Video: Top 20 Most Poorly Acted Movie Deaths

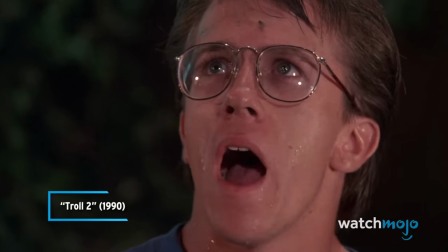Oh my god!
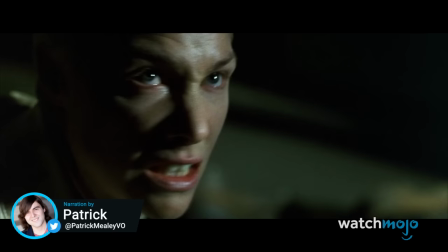Welcome to WatchMojo, and today we're counting down our picks for the top 20 poorly acted movie deaths.
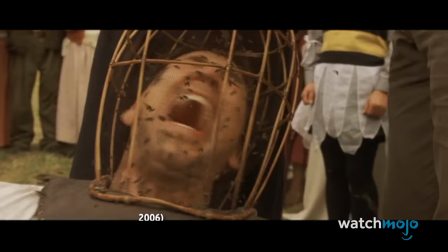I love my eyes! My eyes!
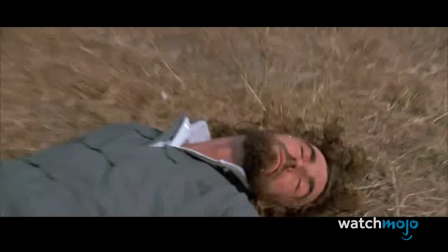For this list, we'll be ranking the cringiest, most unintentionally funny, or poorly acted death scenes of all time.
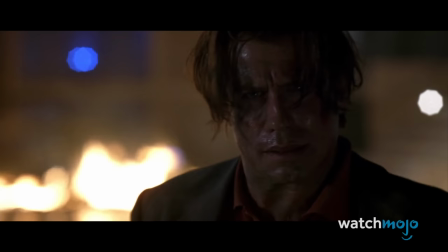Spoilers and unintentional laughter ahead. Have you seen any of these films? Let us know in the comments.
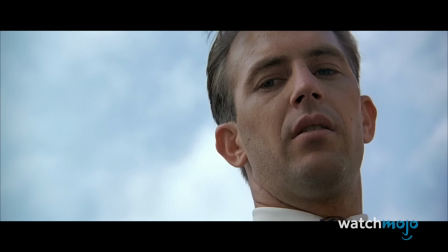Number 20. Don't Push Me. The Untouchables. The backstory behind this scene from 1987's The Untouchables is actually full of tension and drama.
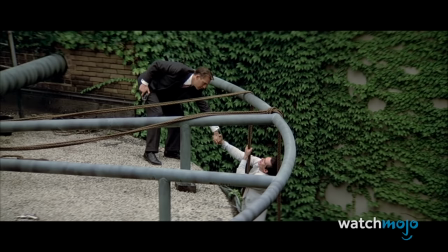It just doesn't quite stick the landing.
Don't just stand there. Harass me.
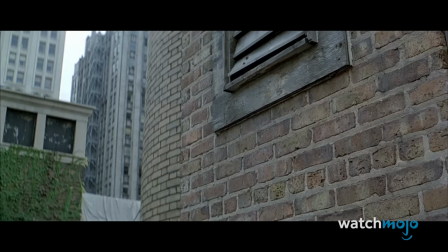Don't push me.
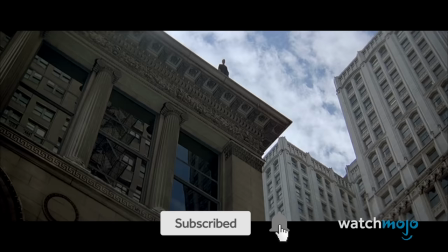Well, that's not entirely true, because Billy Drago's Frank Nitti does indeed land painfully on a car after being pushed from a building by Kevin Costner's Elliot Ness.
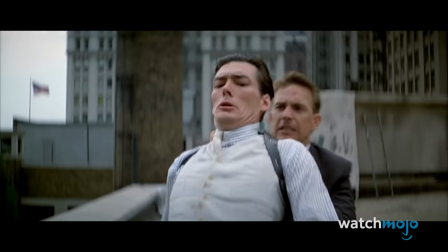It's more the background behind Nitti as he falls that hurts the scene, combined with Drago's slightly exaggerated reaction shots.
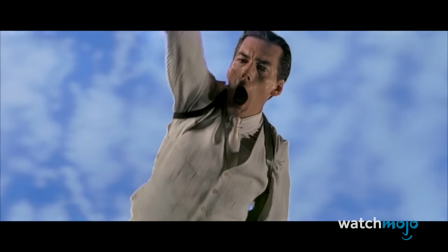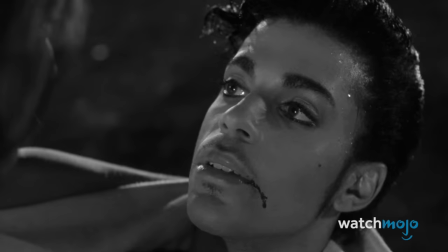This isn't the most egregious movie death on this list, and Costner does salvage the scene with his final worst to Niddy, but it's definitely not perfect.
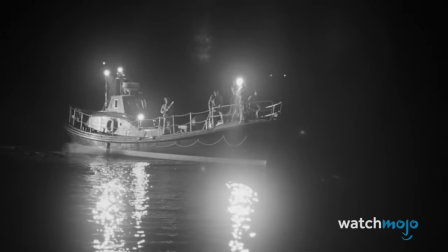Number 19, Prince's End, Under the Cherry Moon.
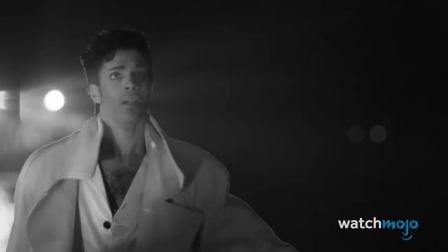Prince's purple reign may be better known, but 1986's Under the Cherry Moon was actually directed by the purple one.
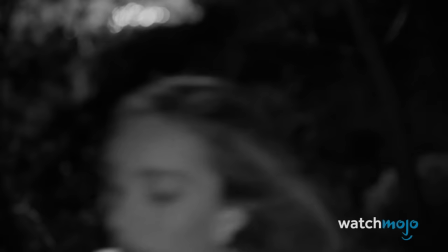Mary!
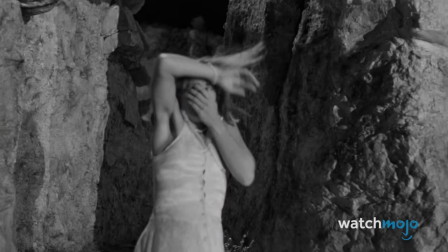The film is also notable for Prince's death scene near the end of the film, which perhaps proves that the man was probably better suited to music.
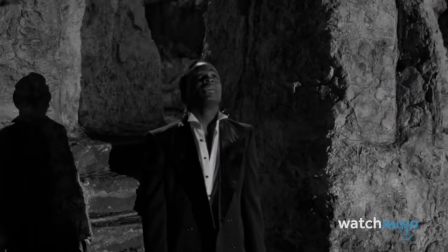Don't get us wrong, Under the Cherry Moon is still the sort of stylish vanity project that could have only been birthed from Prince at the height of his commercial influence.
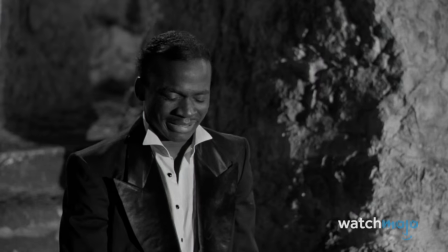Still, the man's peaceful passing after being shot by an assassin's bullet wasn't going to win any Academy Awards.
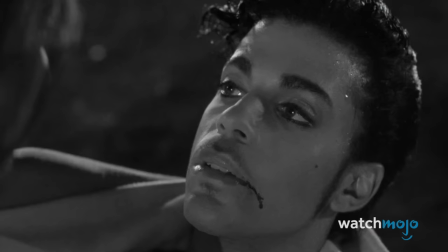Under the Cherry Moon would instead go on to win five golden raspberries. Number 18.
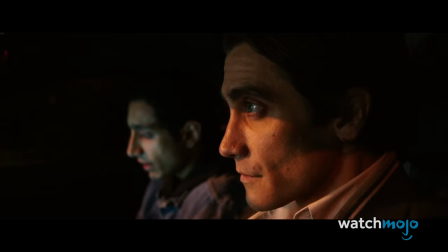Rick's Death, Nightcrawler
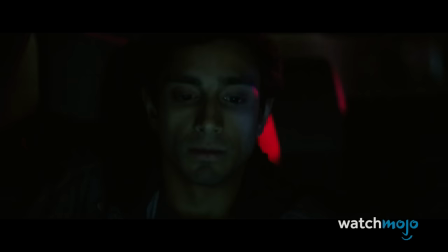2014's Nightcrawler featured a stellar performance by Jake Gyllenhaal as a morally bankrupt freelance photojournalist by the name of Lou Bloom.
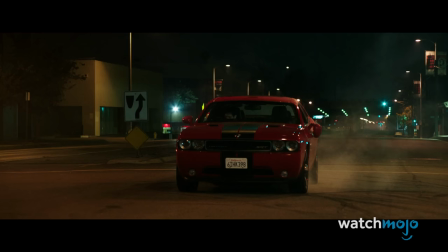The film also starred Riz Ahmed as Rick, an unhoused man who was employed by Lou as an assistant about midway through the film.
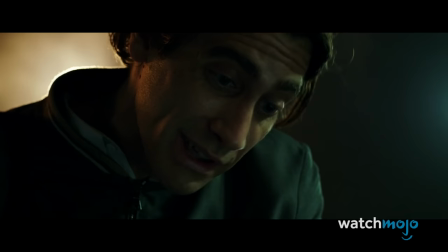Rick, seeing Lou's unscrupulous methods, attempts to extort his employer, but it all goes pear-shaped when Lou turns the tables.
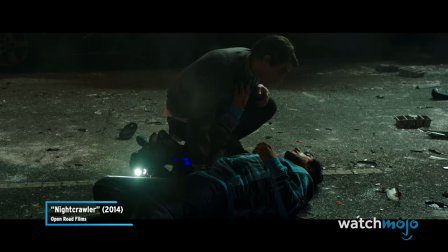You're crazy. You're crazy.
Rick's death scene after being shot at a crime scene isn't great.
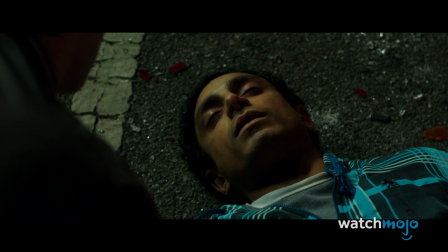Gyllenhaal acts circles around him, and the overly dramatic closing of the eyes by Ahmed feels unrealistic, compared to the violence of what just occurred.
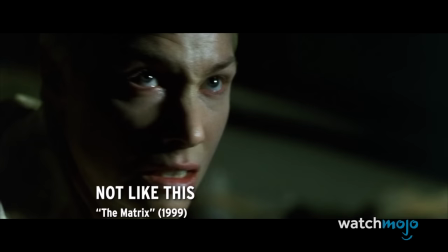This could have been so much better, especially since we know Ahmed is a great actor. Number 17.
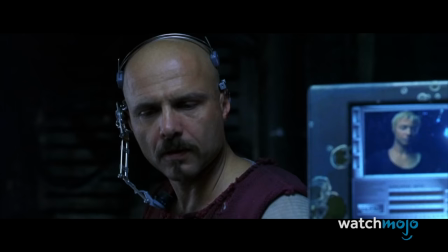Not Like This. The Matrix. A lot of collective details go into an actor's performance, from line delivery nuances to facial expressions.
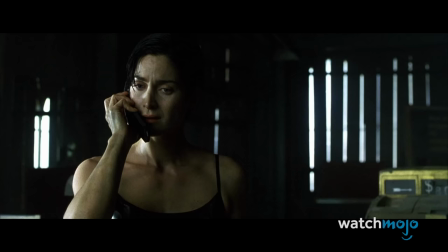By the way, if you have anything terribly important to say to Switch, I suggest you say it now.
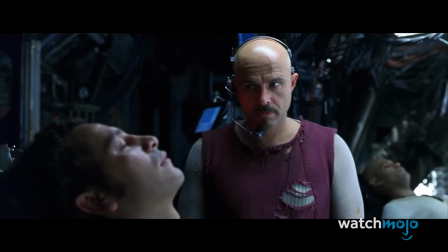Oh no, please don't.
Belinda McClory's death scene in the first Matrix film comes as a shock to the audience,
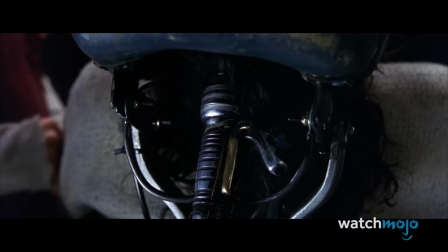as Nebuchadnezzar crew member Switch is among those eliminated by Cypher when his betrayal is revealed.
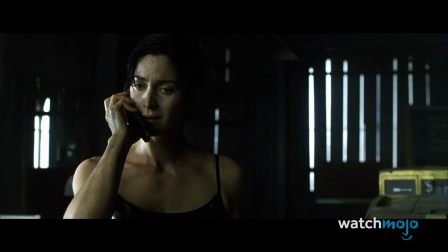McClory's final words of not like this don't exactly ring with fear or passion, but are rather understated in their delivery.
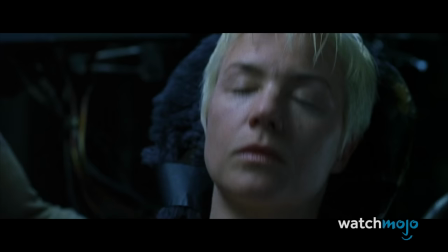Not like this. Not like this.
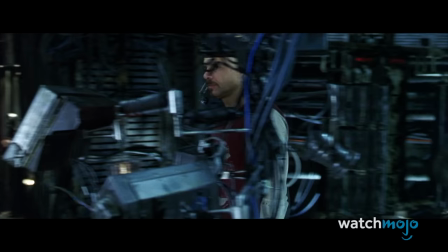To compound matters, the accompanying facial reaction feels slightly comedic, lightening the otherwise tense mood in the scene.
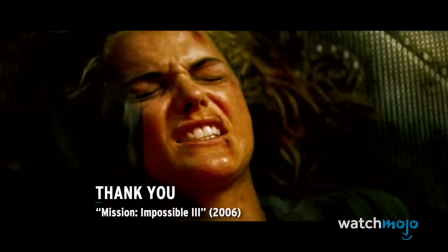Maybe another take or two was in order? Number 16. Thank You, Mission Impossible 3. The opening sequence to Mission Impossible 3 references other scenes from the franchise where the best laid plans of protagonist Ethan Hunt and crew go awry.
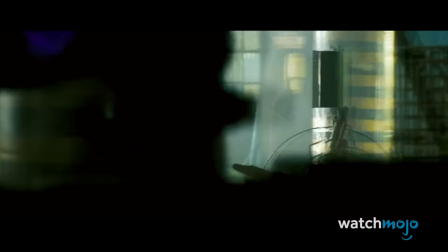God, what is that? You can't hear that?
Hunt's team does successfully rescue IMF agent Lindsay Farris after the latter was captured in Berlin.